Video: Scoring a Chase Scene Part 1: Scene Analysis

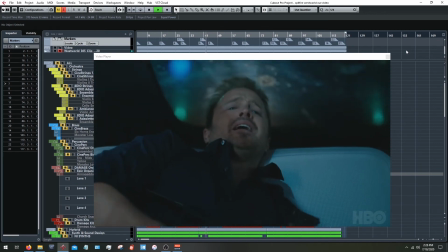20:33 Is that a standard issue? No. It's not.
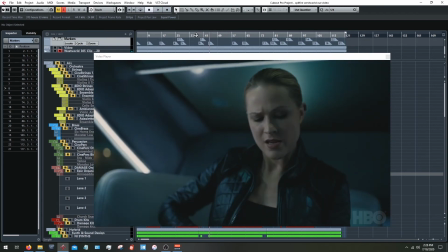20:40 Okay, this section right here is pretty cool.
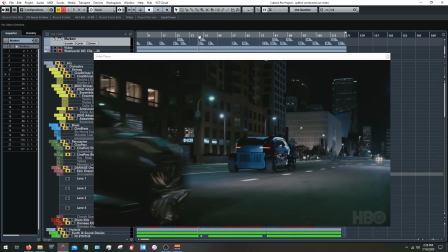20:43 So we have marker 6 here signifying the shift back to the street level.
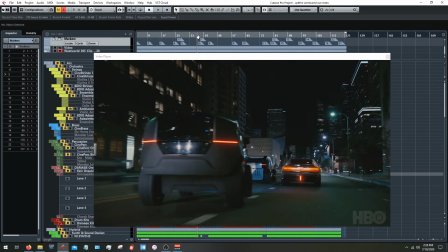20:49 We've kind of come here from the bigger chase back to street level.
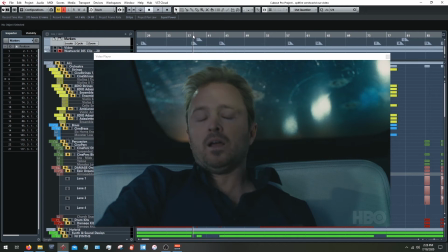20:56 Actually, yeah, it's more, the timing's kind of off, but it's signifying, okay, we're back in the vehicle again.
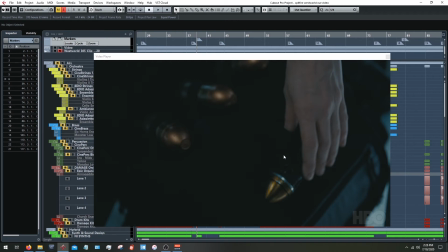21:01 And then marker 7 is signifying all of a sudden there is a weapon being introduced that wasn't there before. And the way this scene kind of paces itself out made me think
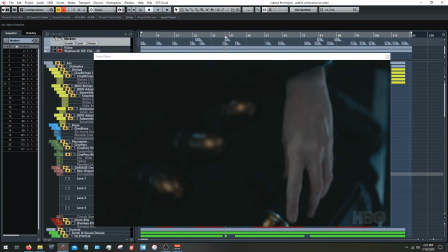21:18 we kind of slow down. We watch her load this weapon.
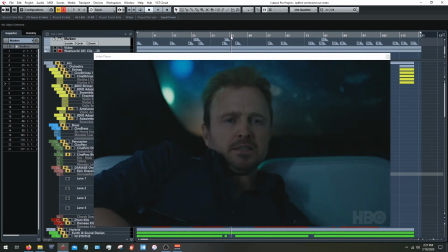21:23 And then he is kind of like incredulous at the fact that she has access to this weapon.
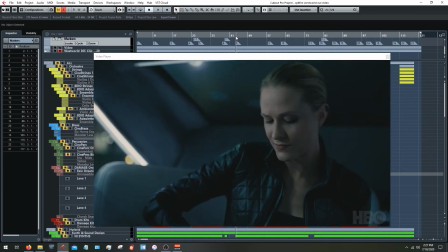21:31 And then she responds looking very cocky and confident. And so we're slowing down. The filmmakers are giving us the real opportunity to slow down and absorb what's about to happen.
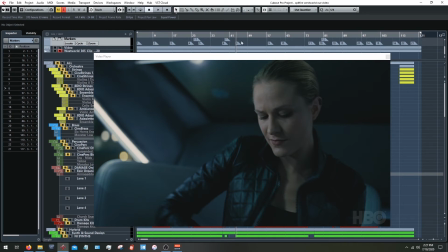21:47 And people watching are going to start wondering what's going to happen next. And this to me was crying out for heavy emphasis. This kind of is just like an oh shit moment. Like the stakes have just been raised.
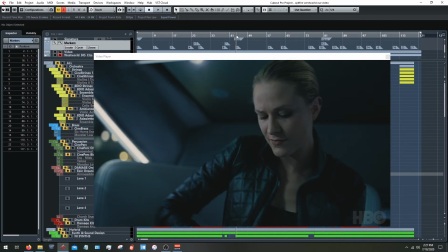22:02 New tools are being used. This is definitely something that I wanted to accent very heavily, and will hear. You can hear in the video or in the arrangement video I'll be doing that. I tried to do that.
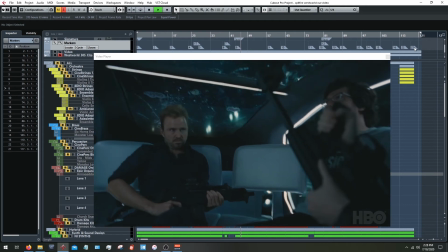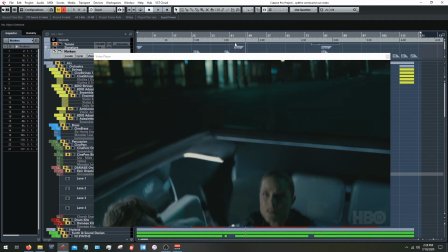22:28 Now, also something to notice here is there's been a tempo change. The tempo has increased from 99.
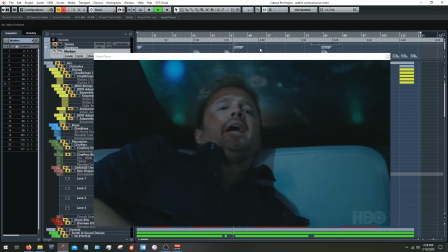22:34 Standard issue? No. It's not.
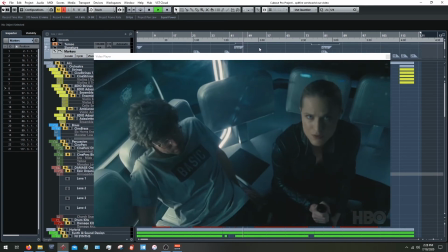22:40 To 138. And you can hear the difference that makes, even with just the click.
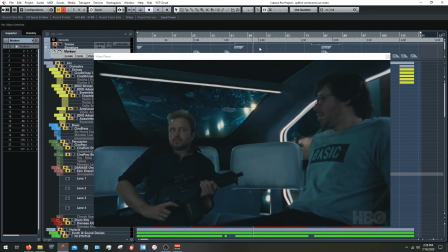22:50 Even with just the click and watching, nice face from Aaron Paul there, even with just the click from watching the scene, you can hear that it makes quite a difference. And, that change in tempo will do a lot for you.
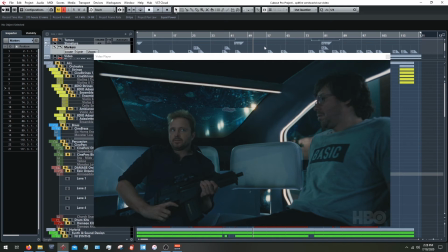23:03 It'll signify a shift in energy, which there has been a shift in energy because now we are starting to fight back. Our characters are starting to fight back. They're not just running away. There's a shift in dynamics. The stakes have been raised. This new weapon's been introduced.
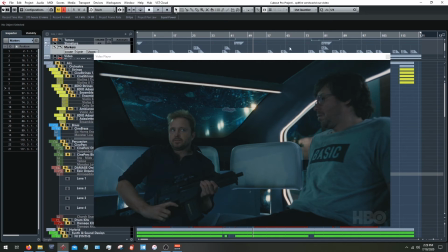23:22 And so the increase in the tempo is a great way to sort of highlight that. And like I was saying before, we're still in a chase scene. It's all a chase scene, but now we're signifying, okay, this is a new section.
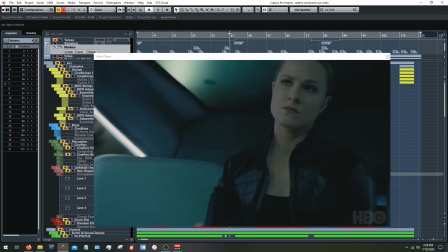23:33 This section before is the initial kind of pursuit, and now this section is, okay, now our protagonists are fighting back.
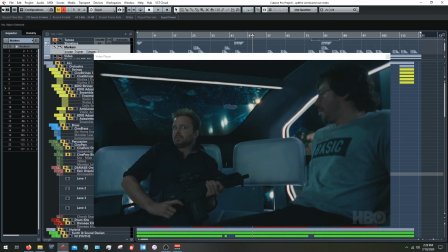23:41 And this is a great way to highlight that.
Point and shoot.
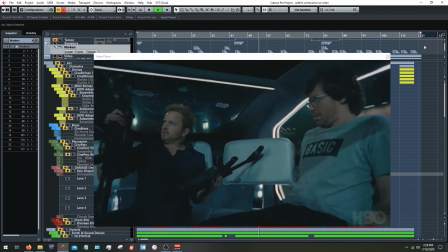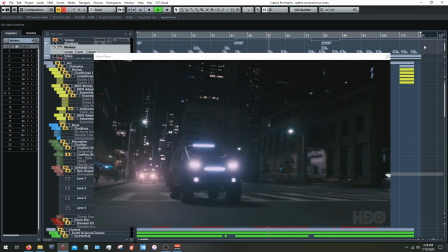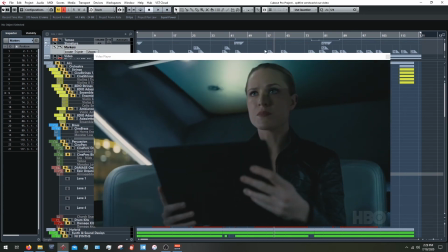24:00 Another marker here just to kind of signify, okay, now the vehicles are pursuing, the weapons are starting to be fired at each other. Aaron Paul is in danger.
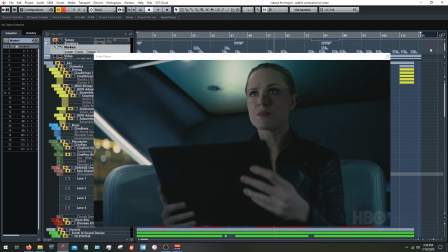24:13 If you wanted to, you could try to use that as an opportunity to introduce some new elements to the arrangement, or sort of highlight that, try to, by the stakes and the dynamics of the scene increase
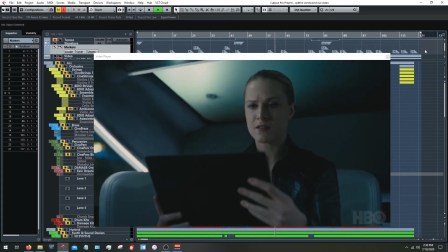24:28 that musically as well.
Police ahead. Maintain speed. Maintaining speed.
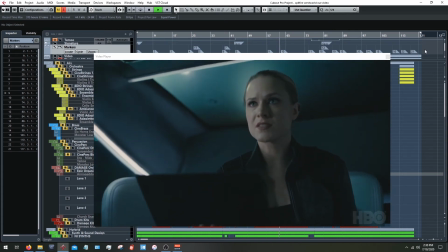24:33 Sharp left. Now.
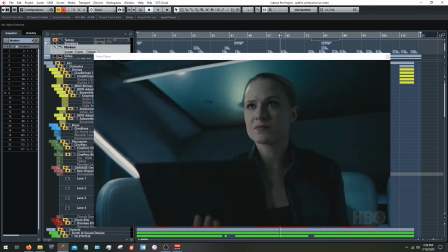24:38 Now I have marker 10 here because at that point, this is a huge moment of action from the vehicle.
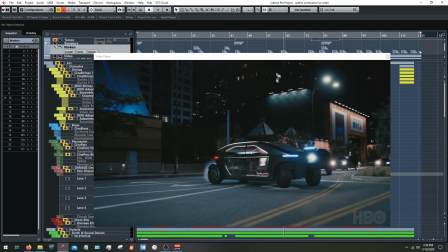24:46 I really wanted this to, this moment here to feel an increase in energy,
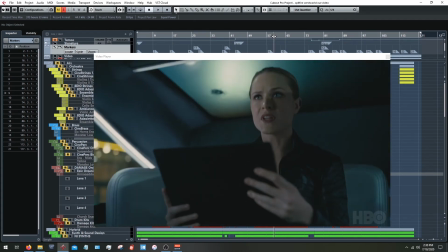24:54 and it it gave us a great moment to do that, especially with the dialogue right before. You could certainly can have high energy music over dialogue. Some people try to not step over dialogue too much musically and tone it down when dialogue is present, and you don't necessarily need to do that.
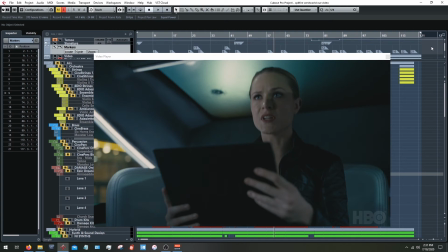25:13 In fact, it may just be like a volume issue in your DAW. If you turn up the if you can make sure that you can hear the audio for the film very well at all times, then that shouldn't worry you too much. It can always be automated or reduced,
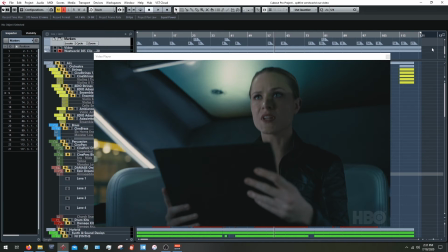25:34 but oftentimes as well, it is good to kind of have the energy match dialogue, and dialogue isn't always high energy. Now, there's still action happening here, but I wanted there to be kind of a dip,
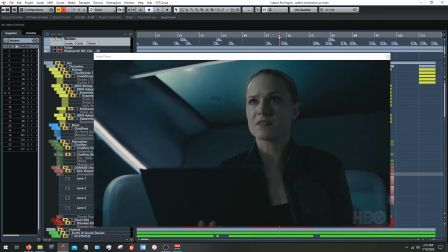25:47 or at least not an increase here, until 10, and then once this happens,
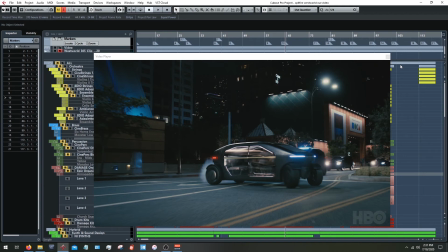25:55 that's a huge moment of action there, and definitely wanted to accent that and have the music really hit hard at that particular time.
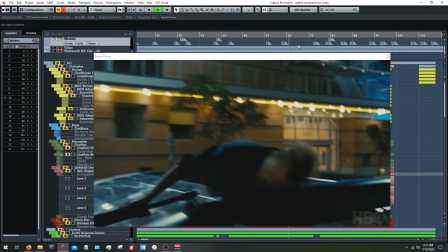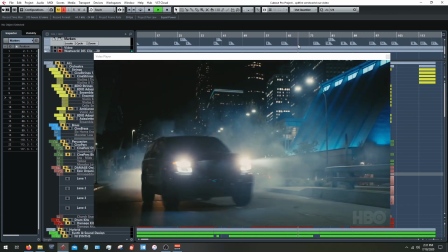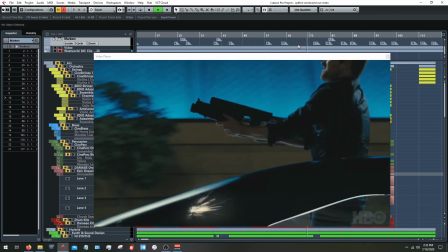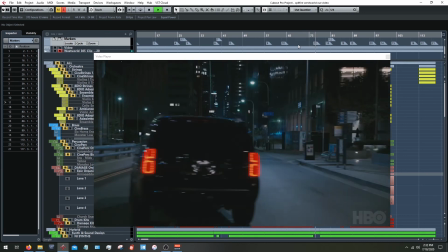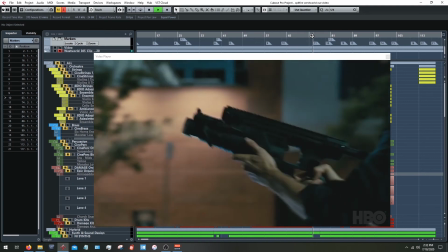26:26 Okay, so let's talk about this moment here. At 11, we finally fire our weapon, and it's a miss.
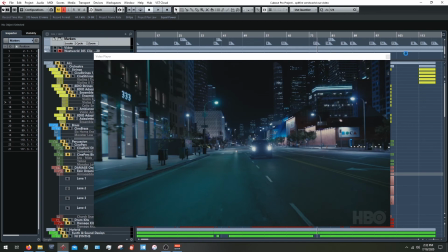26:35 So a couple things I wanted to do here. Number one, even though this was a contest, and obviously music is the emphasis of a composing contest, it is always important to know when not to have music.
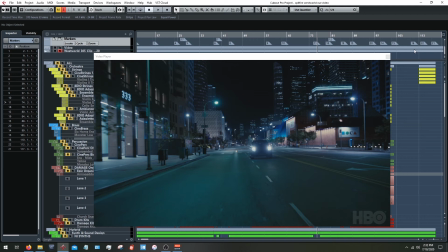26:55 When actually the absence of music is what's going to serve the scene better than the presence of it. And so following the miss
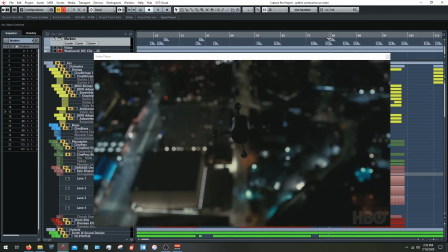27:05 and the impact of that right before it turns out the weapon is actually working, I wanted there to be kind of a moment of silence.
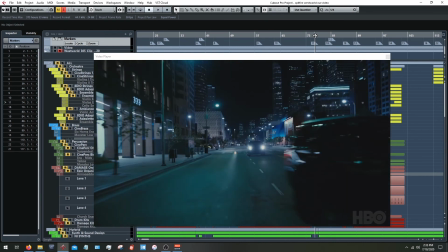27:14 This is obviously a dip in energy happening here at the failure of the attempt at dispatching the opponents here, and I wanted to feel that in the music.
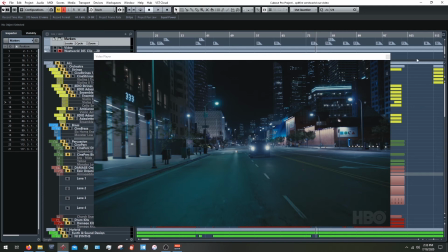27:30 A great piece of advice I heard from the John Powell Mixed with the Masters series of videos, I suppose, which if you haven't seen, you should totally look it up and check it out. I believe it was free at the time I watched it. Hopefully it's still free at the time you looked it up.
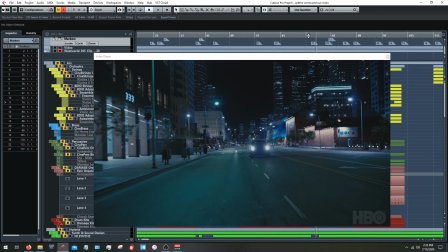27:49 But something John Powell said that I kind of took in with me to this scene was, you never want the music to be ahead of the character. Now, of course, there's a time to break every rule. So maybe there will be instances where that would actually be a good thing to do.
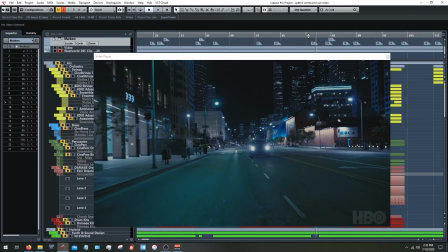28:09 But his point was often you want the music to track with your character and be exactly where they are, and for the music to almost experience things in the same time that they do.
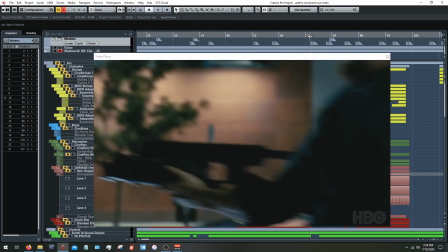28:21 So I didn't want the music here to telegraph that this was going to be a failed attempt.
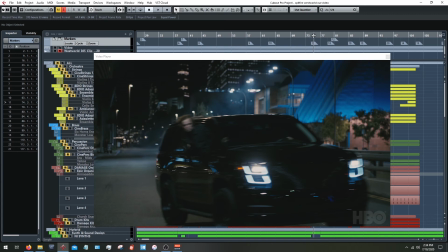28:29 I wanted there to be some kind of musical
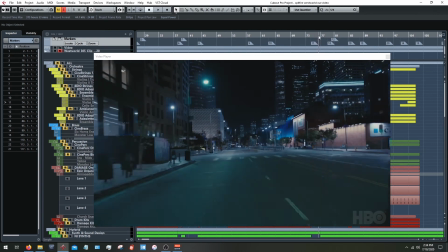28:37 decrease in energy right when Aaron Paul's character